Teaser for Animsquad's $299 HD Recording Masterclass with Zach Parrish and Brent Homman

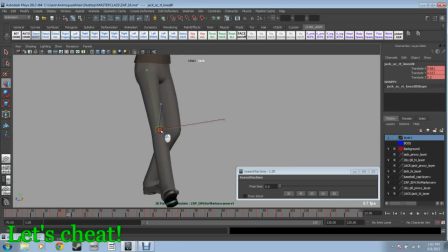[3:46]
Gets a nice arc for itself and
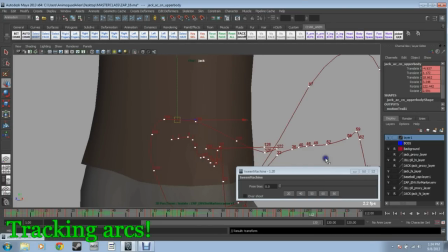[3:51]
we're back in wonder no
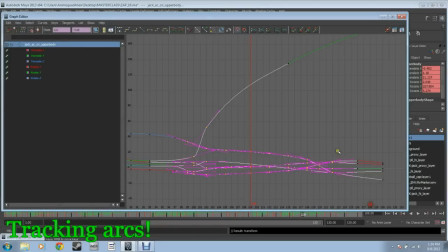[3:56]
something's going on like with my with my curves in here they're getting they're getting wobbly I
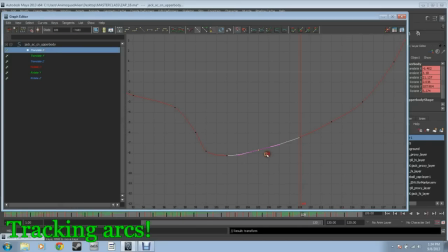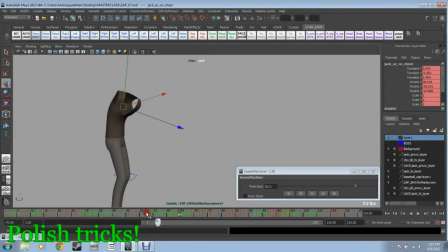[4:16]
think it's probably the the weakest part right now which
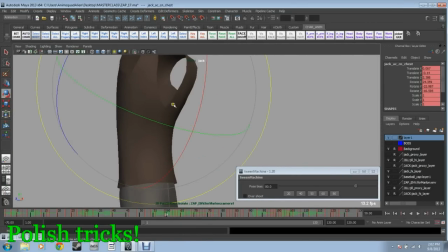[4:22]
I gotta fix I'm sorry so
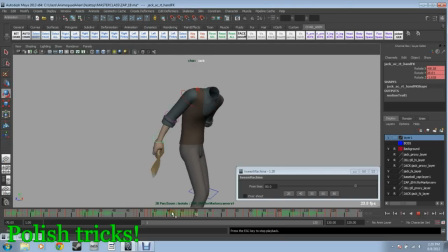you're kind of getting like the looseness but like the connectivity of like the the muscles and all that stuff working through the arm so that he again each piece has its own weight to
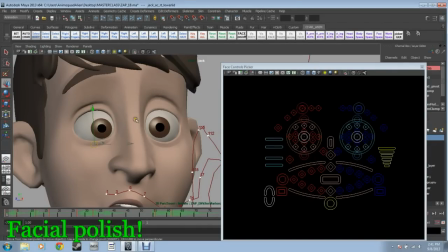[4:46]
it but that's my big thing is shaping the lids to support the eyebrows pointing the direction so
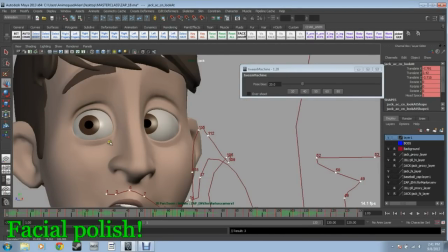[5:00]
if I'm if I were to point this way you can then shape
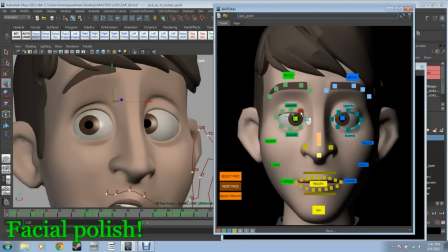[5:05]
this stuff let's go back to this one a little bit more you know we're not we're
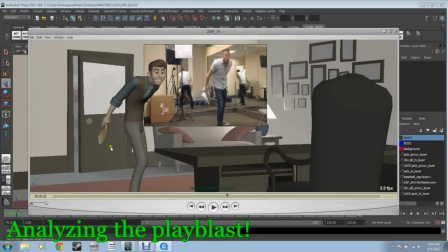[5:10]
not exactly the same but I think like this I think is a way better performance than that I like the double beat you know all that jazz so
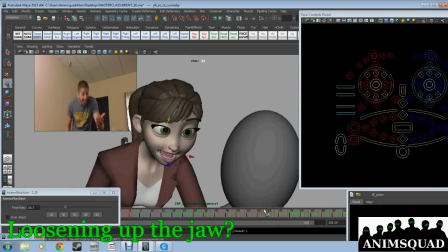[5:25]
my thinking here what I'm trying is I just know you're gonna fail I'm thinking I'll probably have to do a full-on shape for just but if I in between the two and I can sort of pop the jaw closed a little bit on those breakdowns that I'm getting
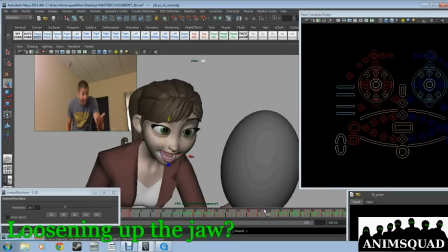[5:42]
for free and just do a little bit of that curl and tuck in on the corners I'm hoping that'll be enough to give me that just without it popping unnaturally something
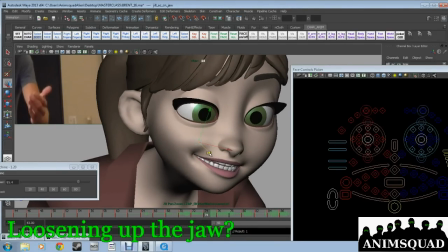[5:56]
which I didn't used to do but I've started a lot is I'll jut the jaw or pull it in quite a bit the guy that we mentioned before Tony Smead he
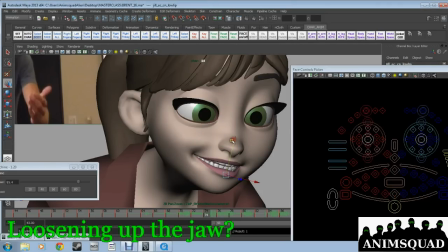[6:10]
does that a lot like his his facial animation has such a different quality to it and I the more I studied it the more I picked up on like he's getting some of that because he does stuff like that and it's true like you
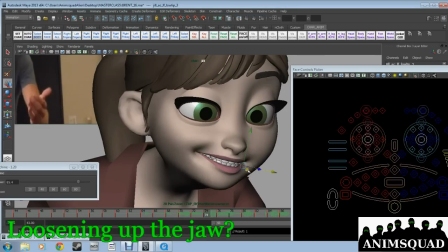[6:27]
can do it so incorporate it and if there's just a little thing where rotating an X doesn't give it to you it's definitely something I try a lot of it is taking out
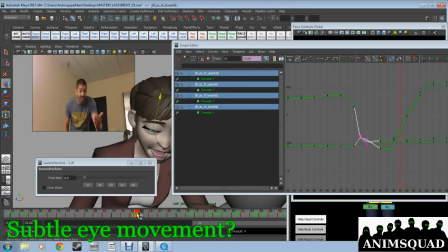[6:44]
junk that
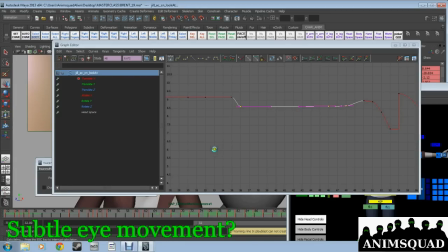[6:48]
the computer gives you it's it's a really tricky thing with eye darts because you want them you want them to read but not be noticed so much it's just a
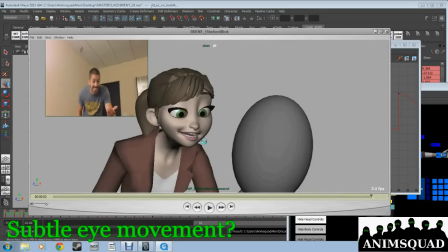[6:59]
matter of like something you feel unless you're making a definitive statement with it and if like in my case in this case right here I feel like it feels forced because it's so close which I kind of did say I want to I want to make an eye dart there
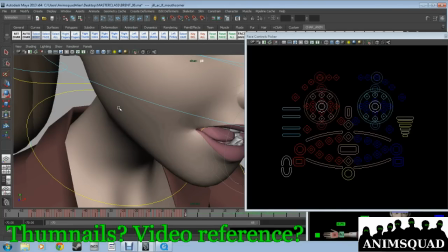[7:22]
I'm not a thumbnail guy. I'll do even if it's like a hand on a table. I haven't done a shot like that in a while, but I'll shoot reference for it. I'll shoot reference for everything.